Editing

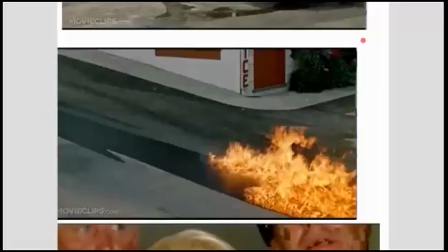[28:28]
So it cuts back to Melanie, and this time she's framed centrally,
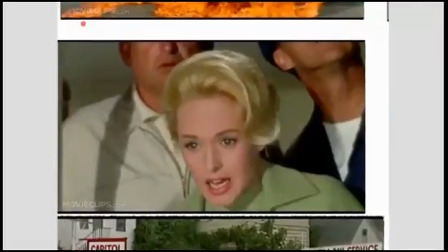[28:34]
and she looks 1/4 to screen left with an anxious expression.
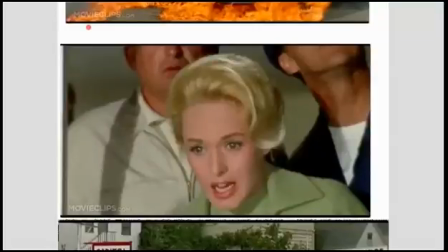[28:43]
What I might also say is that, again, we have reds, oranges and greys in this, but no greens.
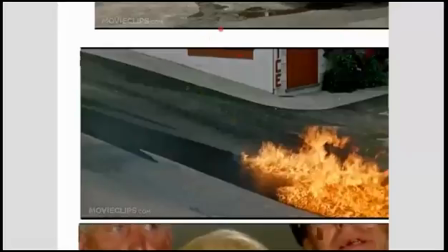[28:51]
So there is a palette mismatch from shot to shot. Again, this creates a further tension.
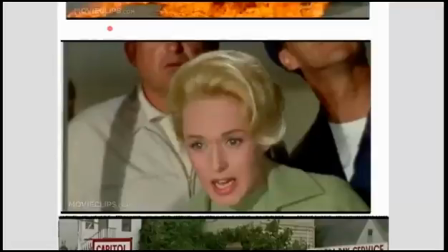[29:00]
It cuts back again. Now, the burning petrol fills more than half of the screen.
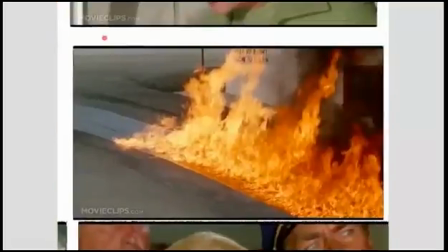[29:07]
Again, from bottom left to top right. So there's a mismatch with Melanie's eye line and the eye line match shot here. An eye line match is an aspect of the continuity system. You can imagine what that is.
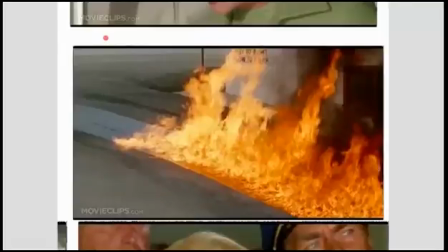[29:24]
That in shot A, we see what the person is looking, we see the person looking, and in shot B, we see what they're looking at. And the eye line should match, but in this case, it doesn't. So that creates a tension as well.
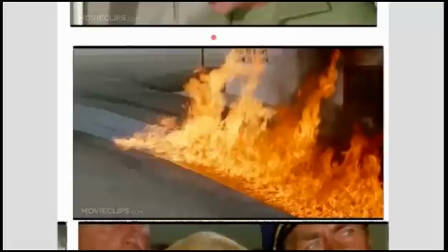[29:43]
We got back to Melanie, and now her head is shifted, and she's looking mid-screen right.
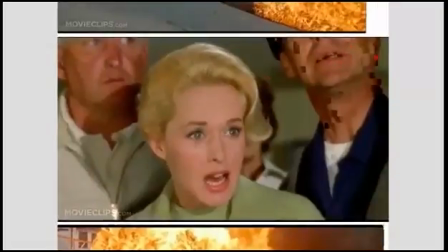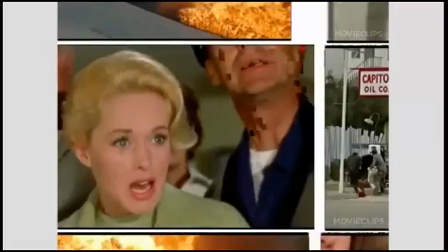[29:56]
And this time, we can see what she's looking at, and there's a greater match between
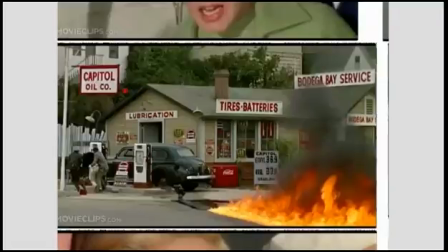[30:06]
where we see her looking and this eye line match. Screen right, the petrol is moving towards the gas station, and suddenly all is revealed. Now she looks upwards, screen right,
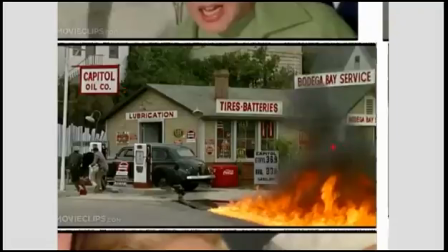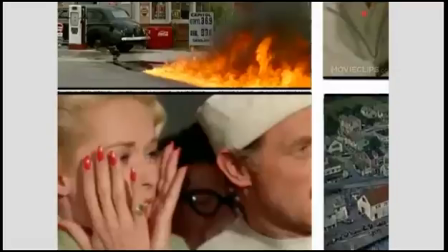[30:27]
and in terms of time, this is where the overtonal effect happens,
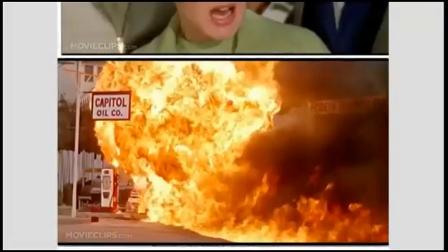[30:33]
is that there is movement from bottom screen right to top screen left of the burning petrol, and her head moves in the opposite direction. So this is an overtonal montage.
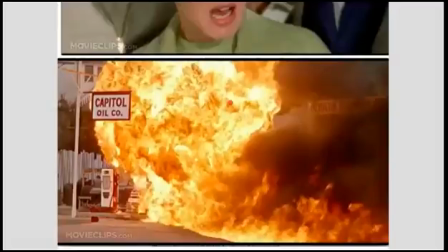[30:48]
The previous shot is she looks even more distressed because she anticipates what comes in the next shot.
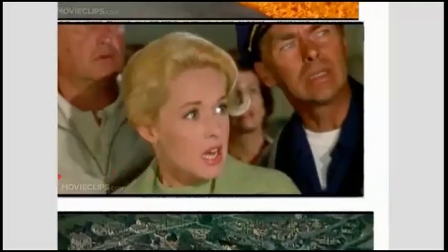[30:57]
The petrol station explodes. If you'll notice that
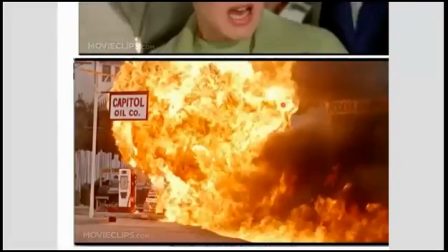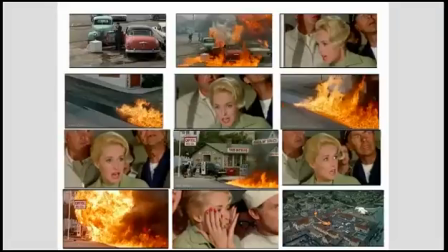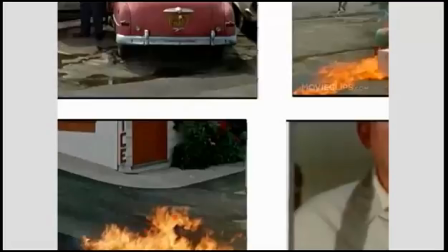[31:17]
the flame here is center of the screen, which is a match for position of Melanie's head in the screen.
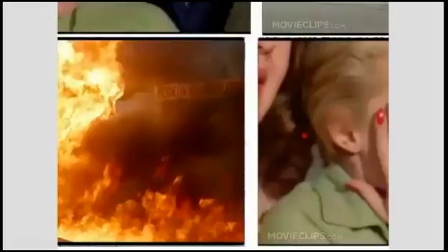[31:26]
So there's more of a match here. So we're having
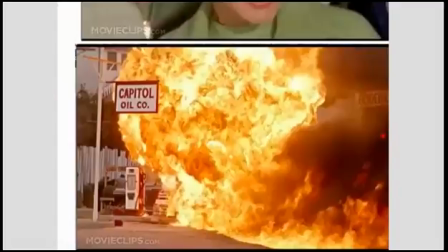[31:30]
this tonal and overtonal montage effect, where there is a texture of the burning petrol, which compositionally, or the framing, matches where Melanie's head is.
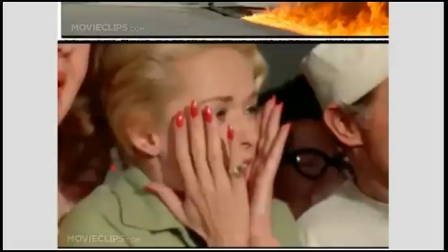[31:45]
And her hands are held in a way which kind of is like the bursting of the flames, and we see her red nail varnish. And then the final shot of the sequence,
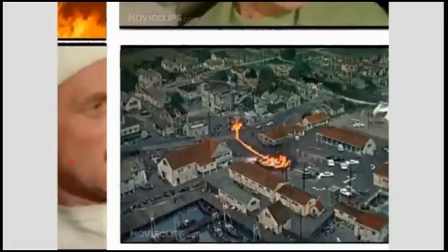[31:59]
which comes as a real surprise, the sound is now quietened, and we see it from the bird's eye view.
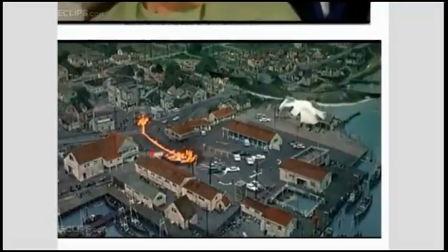[32:07]
Here we have a seagull here, and it's as if they are watching their work. Now, those are the kind of tonal and overtonal aspects of this sequence, but there's also a metric aspect of it.
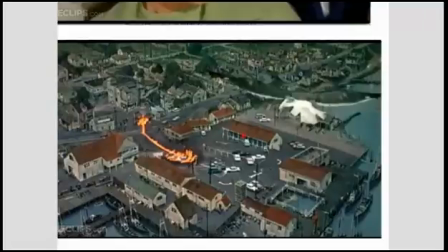[32:24]
Because the way that Hitchcock cut this sequence was that each of the frames was held for a shorter take.
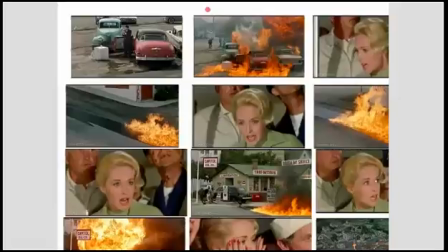[32:41]
So we begin with a take of maybe about 4 or 5 seconds here, and each of these stills of Melanie and the burning flames is no more than maybe 30 frames.
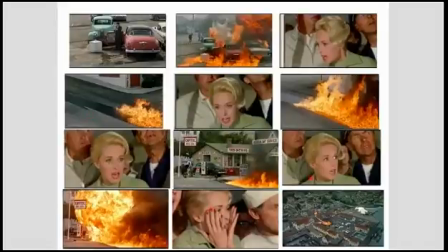[32:58]
And they decrease in length or in duration of take. So that what the impact of that is, and what Hitchcock understood, and this is the genius of this sequence and his genius in using montage anyway,
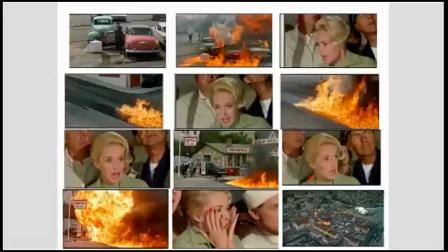[33:15]
was that there's too much information in the frame for the audience to take in, so that this builds tension. So in addition to our tonal and overtonal shot relationships,
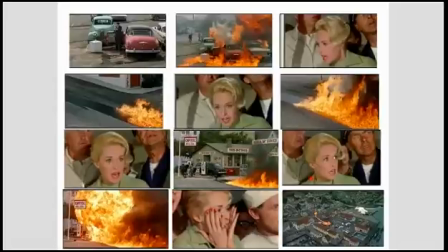[33:31]
we have a metric relationship which builds tension in the audience. So that I'll try to explain again, because I'm not sure I explained it very clearly, that
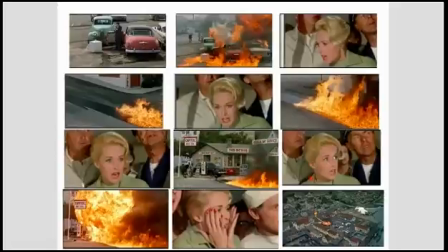[33:48]
beginning with this shot here, where my cursor is, of Melanie looking down screen left, and ending with this shot here of the explosion at the gas station, the duration of the takes are shortened
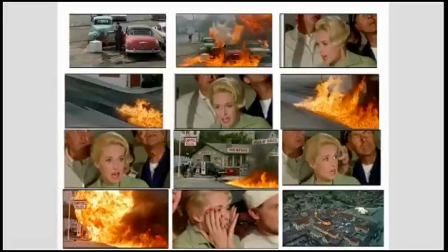[34:08]
in a kind of systematic way, so that the same information, pretty much the same information is given in the frame, but the audience has less time to take the information in, and this creates tension.
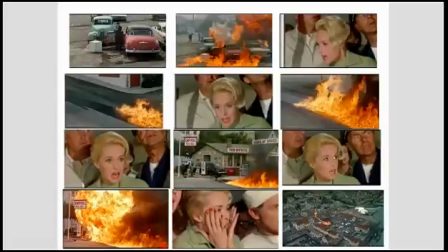[34:29]
Okay, I'm hoping that that helps you in creating your own me montage and thinking about how editing creates meaning.
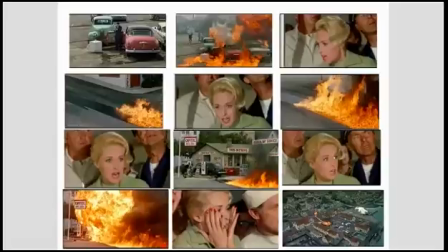[34:43]
And well, there's nobody here to ask questions. I would answer them, but you have a me montage discussion forum where I would like to see some discussion of some of the issues I've raised here, if you possibly could, and how this might impact on how you make your own me montage
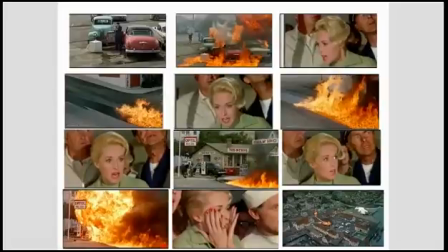[35:03]
video. Okay, well, I hope you've enjoyed this. I'm going to sign off now, and I do hope this records okay, because there have been one or two technical issues with this morning. Bye now.